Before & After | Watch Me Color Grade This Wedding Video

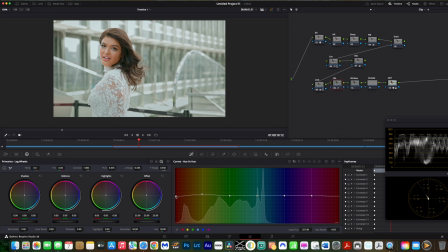(8:24)
So about right there. So I do like that a lot more. Now I'm about to mess with the rest of our points and colors so I can see like what else am I affecting.
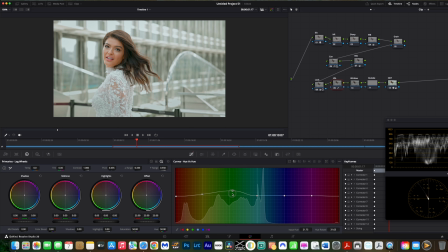(8:42)
So like this right here is our green point. And it's affecting a lot of the image because it does have a green cast to it right now. I like to create color contrast, so I'm happy with this set, but I am going to bring it down just a little bit more to maybe about right there.
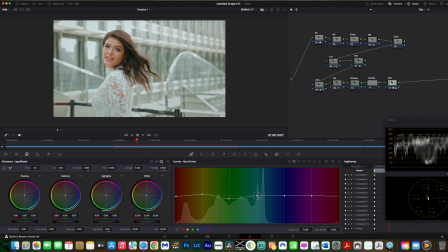(9:01)
Then I'm gonna grab our cyan point and maybe bring it to about right there. Then I'm gonna grab our blue point. It's not really affecting much. Then I'm gonna grab our magenta point and just bring it up just a little bit.
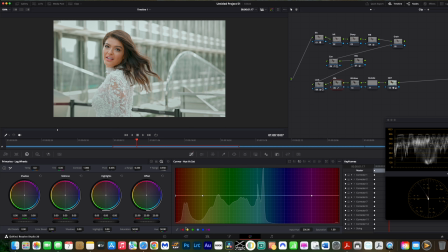(9:19)
Then I'm gonna go in our hue versus saturation. I'm just gonna bring our yellow down just a little bit. Not too much, just a little bit. And I'm gonna do the same with our red point. Just so our skin tones don't look too saturated.
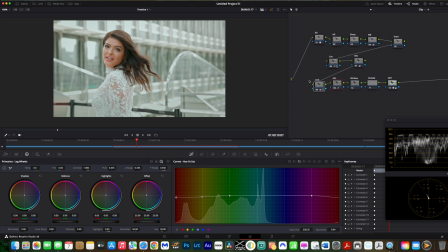(9:39)
And if I highlight these two, that is before, after, before, after, before, after. We've done a lot with just a few nodes. Then of course, if you want to add a power window, you can.
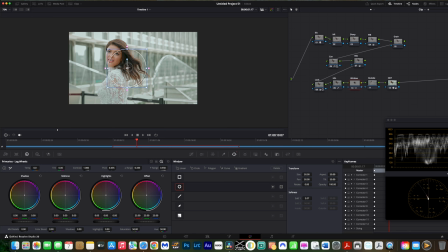(9:51)
Just to make her stand out a little bit more.
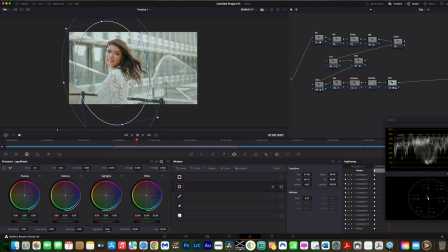(10:06)
maybe about right there. And actually the light is actually coming from this point, so you want to do something like that.
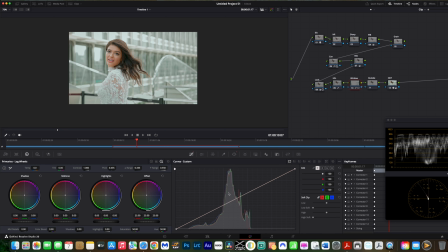(10:22)
Then you could just bring that down. Actually, you know what? I forgot to invert it. Actually, no, I didn't. So yeah, we'll just go ahead and bring that point down to about right there, maybe. And it does help her stand out a little bit more.
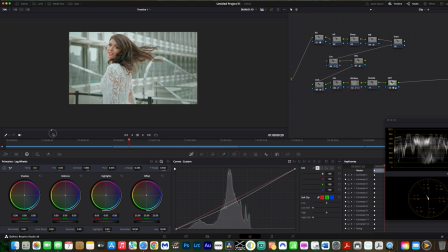And pretty much, guys, that's our image. Just pretty simple. So if I so now disable my whole node tree because I want to repeat my steps.
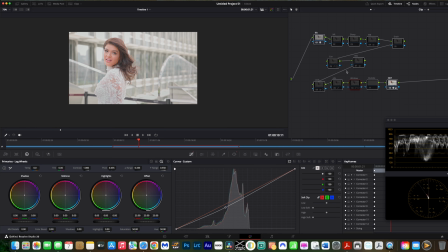(10:53)
So the first thing we did was actually convert our image into Rec 709. And then I built the contrast, and then I added saturation, and then I adjusted my white balance, and then I went into our look node to create my look. And then I went to our HSL cell just to swing the colors just a little bit more.
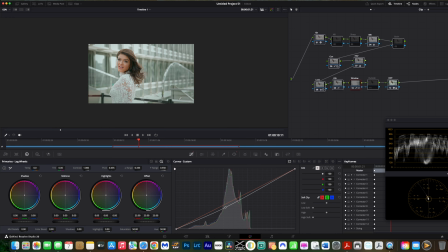(11:12)
And then I added a power window to just separate her a little bit more and make her stand out just a little bit more.
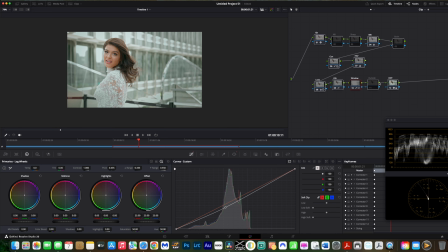(11:20)
And the rest of these I didn't do anything with, but I'm deselect them anyway. So I'm not going to add sharpening because this is a pretty sharp image already, but I will add grain, and I'll just do it this way.
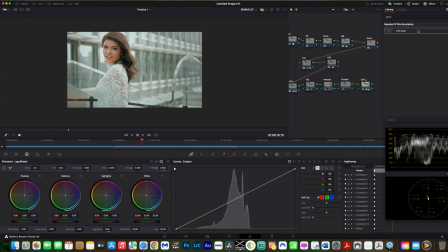I'm just going to go down to the 35 millimeter 400T, and I'm going to go right here to grain strength, and I'm just going to bring it up just a little bit to maybe about right there.
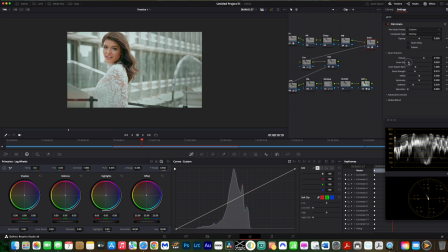And actually, before I do that, let me deselect this, because now I want to go in here. I'm going to create another node for this. I'm going to go into my power wheels.
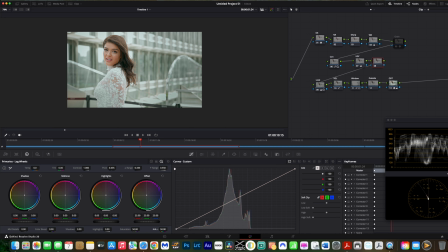(12:12)
I'm going to go to my detail. As soon as I find it. Mid details. I'm just going to bring that back just a little bit. Because it's a little too sharp, and I don't like that.